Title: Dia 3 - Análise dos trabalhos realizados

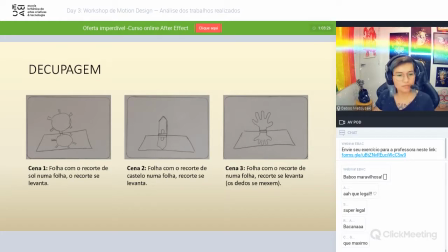Folha com recorte de castelo. recorte se levanta, folha com recorte de, numa folha, acho que é com recorte de luva e recorte se levanta e os dedos mexem, já aqui eu queria dar um feedback que eu acho que a gente está com muito movimento repetitivo de estar na folha e a coisa levanta
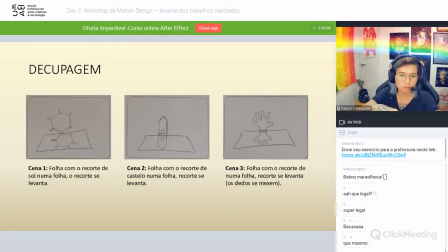e sai, levanta e sai, eu acho que ia ser mais interessante a gente ter um stop motion um pouco mais fluido onde levanta uma vez e todas as ações já acontecem com a folha levantada então a gente poderia trabalhar com algumas transições direto dos papéis então você imagina que você vai fazer no
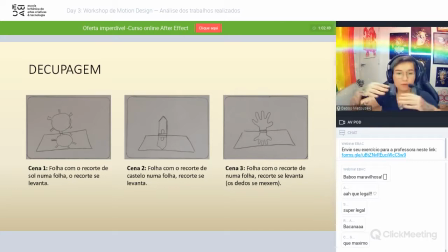stop motion uma sequência de fotografias e aí você poderia já trabalhar com essa animação com a folha aqui levantada então vocês imaginam eu estou fazendo todos os movimentos aqui na câmera então vocês imaginam que levanta aqui o sol e aí o sol de repente ele poderia ter uma
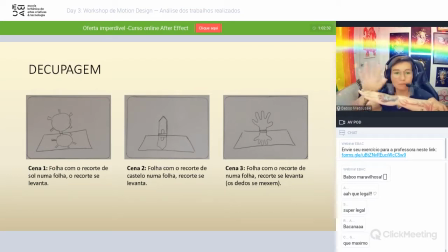animação que ele caia como se ele estivesse se pondo e aí pode vir sim um castelo por trás aí nisso poderia vir a luva e amassar aqui o castelo para mostrar já ela tendo alguma animação e tudo isso continuando realmente nesse estilo de papel recortado que eu achei muito legal, realmente achei muito,
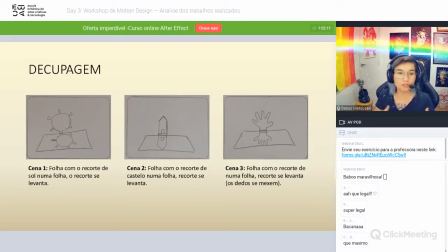muito legal essa sugestão eu não tinha pensado nisso, mas eu acho que tem muito a ver com o projeto em si então continuando,
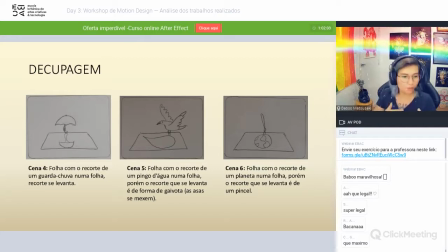a gente tem aqui o recorte do guarda-chuva e tem o recorte de um pingo de água numa folha porém o recorte está escrito aqui, né? Folha com recorte de um pingo de água, porém o recorte que se levanta é da forma de gaivota.
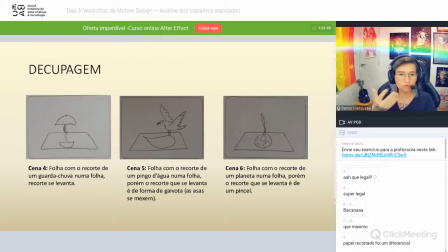Eu achei legal que tem essa diferença da sombra para o personagem que está recortado, mas uma das coisas que eu fiquei pensando é se quando a gente visse esse guarda-chuva, a gente ainda estivesse com essa imagem da folha e tudo mais,
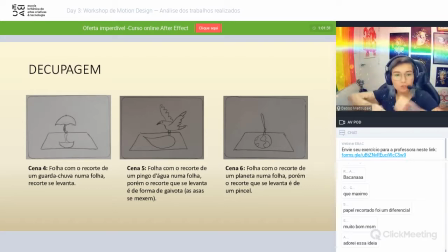e começasse a chover em stop motion mesmo, gotas azuis de aquarela que fosse pintando o papel até o papel se transformar em azul, e esse azul poderia ser um céu pra daí vir a gaivota, e aí a gente também já ter o planeta Terra também,
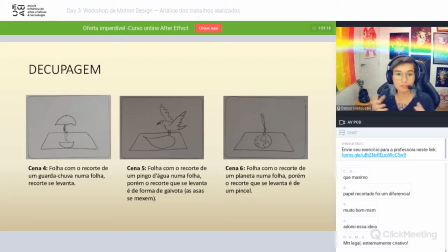eu acho que isso traria um dinamismo ali maior que a gente não tava esperando porque imagina que a gente tá vendo tudo isso realmente é uma imagem real né, são fotos e tudo mais então, ter essa imagem das gotas caindo e pingando e meio que trazendo essa cor,
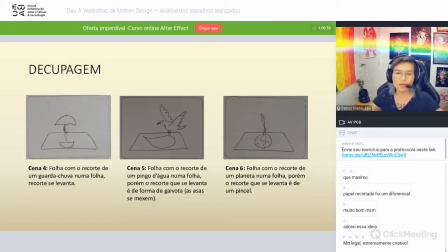ia ser incrível e inclusive daria para fazer isso com papel também, então já tem bastante stop motion que é feito com paper craft com essas coisas, então daria para fazer essas gotas caindo e as poças essa transição de gota no papel,
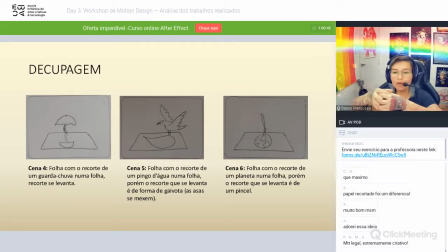não ser exatamente aquarela, mas ser de fato recorte de papel que ia se expandindo até ele ficar realmente totalmente azul
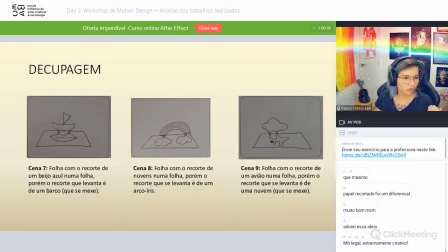aí aqui a gente vê a folha com recorte de um beijo azul porém recorte que se levanta de um barco, eu acho que nesse caso a gente podia continuar com a ideia daquela folha já azulada onde a gente vê o lábio se levantando e desse lábio porque a gente tem a boca com
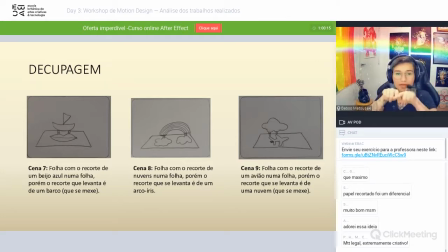essa curva normalmente aqui em cima essa boca poderia começar a fazer um movimento de onda e de repente ela vira ondas e sai um barco de trás dessas ondas e começa a navegar até sair de cena e aí a gente vê um arco-íris meio que sendo puxado por esse barco como se
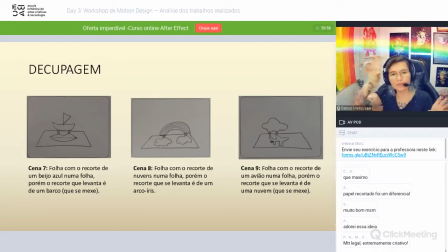a gente estivesse numa tempestade, sabe? Então vem esse arco-íris ali em cima do barco e aí depois acho que a gente podia acompanhar esse arco-íris e já passar um avião e de repente a gente podia até sair dessa cena, sabe?